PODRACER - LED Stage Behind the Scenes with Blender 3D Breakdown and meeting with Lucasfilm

Okay, context. My name is Brian Tang, and late last year I had this opportunity to have a general meeting with Lucasfilms. Now, this kind of came out of the blue at the time, but I had been planning to do a proof of concept for a pod racing idea I had for a while. However, this meeting was 3 weeks out. Not a lot of time to produce and edit a fan film. But I figured, when's the next time I'm going to have this FaceTime with Lucasfilms? So I decided now or never. We spent a week in pre-production. We shot for 1 day on a volume stage, and 2 weeks of me kind of burning the midnight oil in Blender 3D to complete the VFX in time. Some really great people came together to make this happen, and this video is broken up into two parts. The first is the actual shoot, and the second is where we'll dive into the Blender 3D stuff. So I hope you enjoy this behind-the-scenes look at this really quick and dirty pod racing trailer that we put together last year.
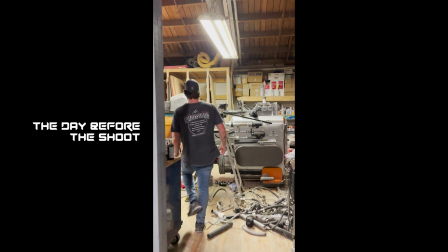(1:00)
Oh my gosh, this is so cool. You can just imagine my Current expression. state of affairs.
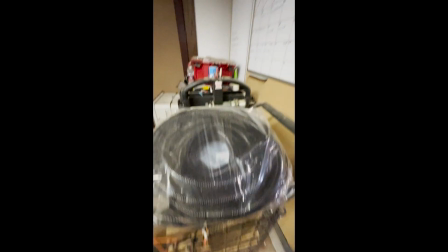(1:07)
You have no idea how amazing this is. Thank you.
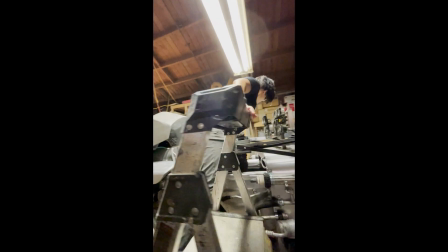(1:12)
Well, jump on in. Come on. Oh yeah, oh my gosh. Alan Stubbs, our production designer, built this incredible pod racer cockpit in less than a week from scratch.
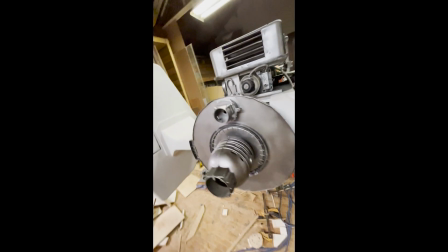(1:21)
Just don't put pressure on that. On this, just because it's it's a leverage point.
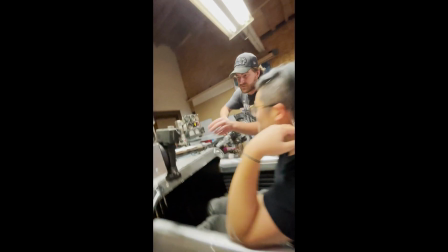(1:25)
You can release them here so that they can also rotate.
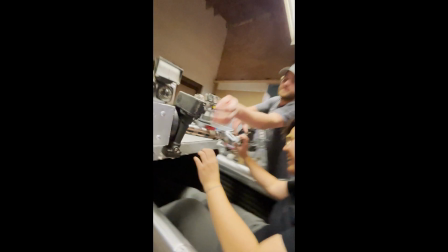(1:30)
Whoa, they rotate this way? Yeah, pitches and yaws. Yeah.
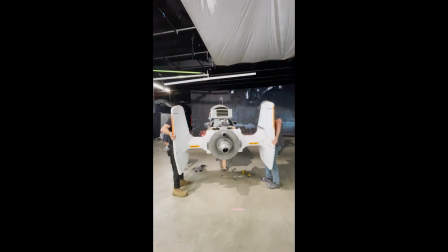(1:35)
On the day of the shoot, we brought the cockpit over to the volume stage and we started lighting, while the folks at Cinepax Burbank were queuing up the environments on the volume wall.
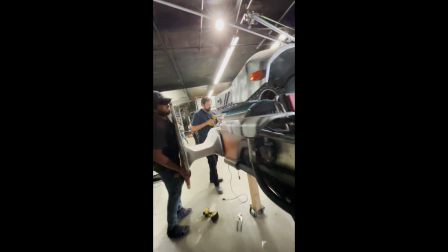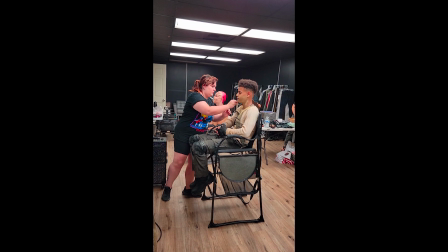(1:51)
We had an incredible makeup artist team, Alex and Vanessa, as well as a fantastic costume designer,
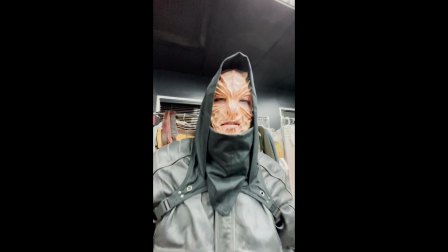(1:56)
Kaylin, who cobbled together an insane amount of Star Wars appropriate wardrobe in less than 2 days.
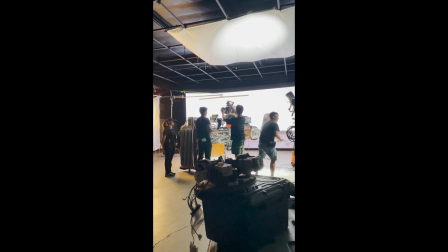(2:02)
Oh my god. Because of our limited pre-production window, Josh and his team were literally building the Unreal environments on the day between takes.
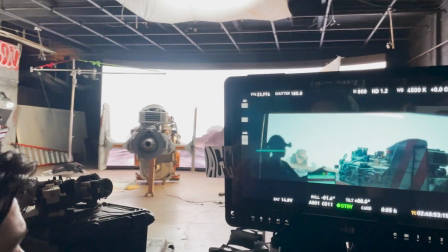(2:13)
We shot on the Alexa Mini with Zelmuse Apollo Anamorphics.
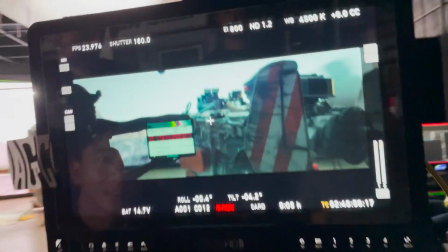(2:16)
Joseph, our DP, was able to light both the physical set as well as the virtual set in order to blend the two worlds together seamlessly.
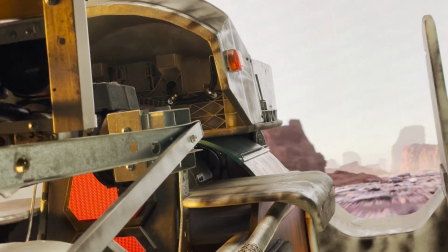(2:23)
I think this project was a perfect use case for a small volume stage like this,
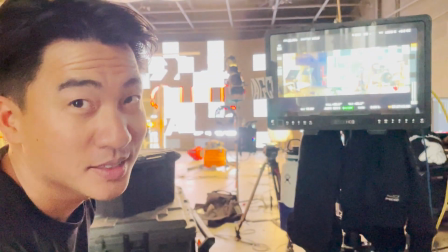(2:28)
where being able to have a multitude of exotic location changes in a single day was essential in making this project happen.
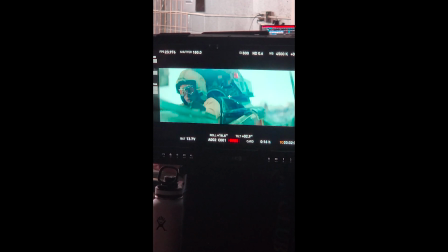(2:35)
All right, ready, Justin. 3, 2, 1, action.
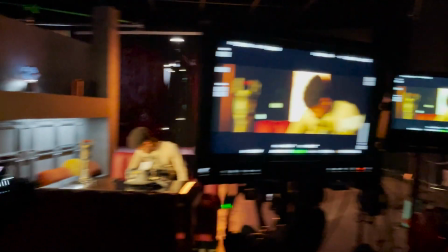(2:42)
But having physical production design on set was equally important, tying everything together.
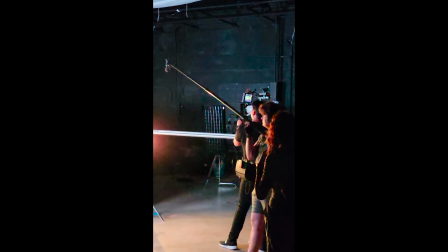(2:47)
It allows for certain things to fall into focus, for actors to be able to reach out and touch things, and ultimately make the world a more realistic and tactile place.
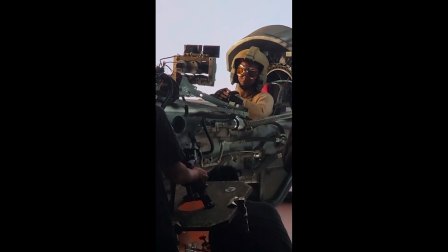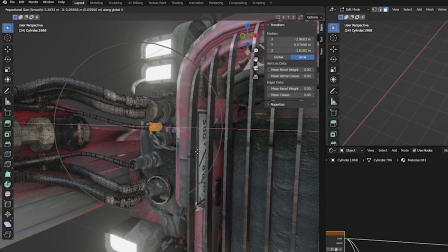(3:02)
Alright, so here's what it looked like when I was kit bashing the Hero Pod Racer together.
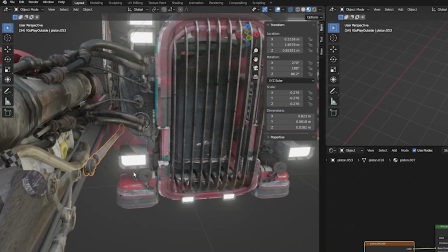(3:06)
This was almost entirely made up of photoscan elements from Ian Hubert's Patreon.
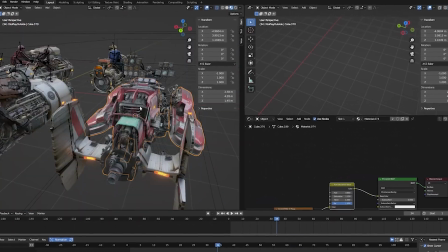(3:11)
I used to be a massive fan of the Star Wars Incredible Cross-Sections books, where they broke down how the ships in Star Wars worked.
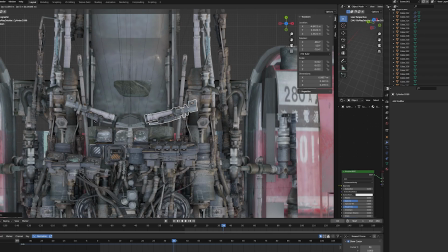(3:18)
I really wanted to design the pod to have an easily recognizable silhouette,
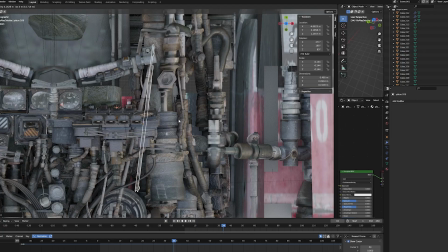(3:23)
but also try to justify every design choice to have some sort of vague engineering logic to it.
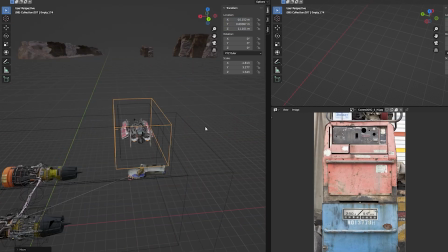(3:30)
Animating a pod racer turned out to be one of the hardest things I've had to do, since technically it's 3 independent floating objects moving as one.
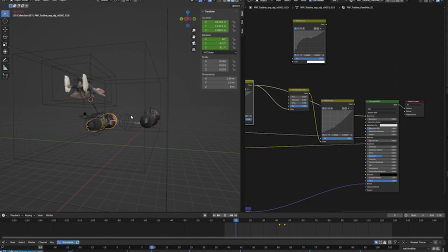(3:38)
In the end, I parented everything to an empty, and each independent object had a series of slightly offset noise modifiers.
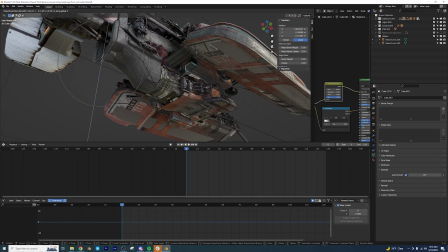(3:46)
That way, I could keyframe the broad stroke movements and still retain that floaty, randomized look.
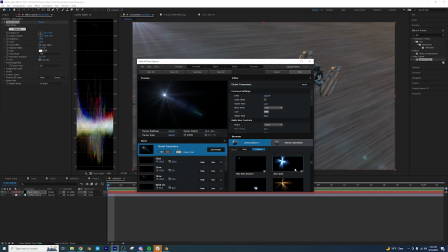(3:52)
The ropes holding the pods to the engines had to be simulated and pinned.
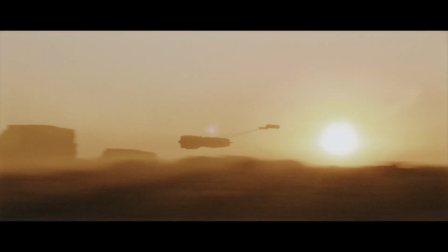(3:56)
That took some time to adjust the tension and bounce in order to make sure that the engines looked like they were pulling the pod along.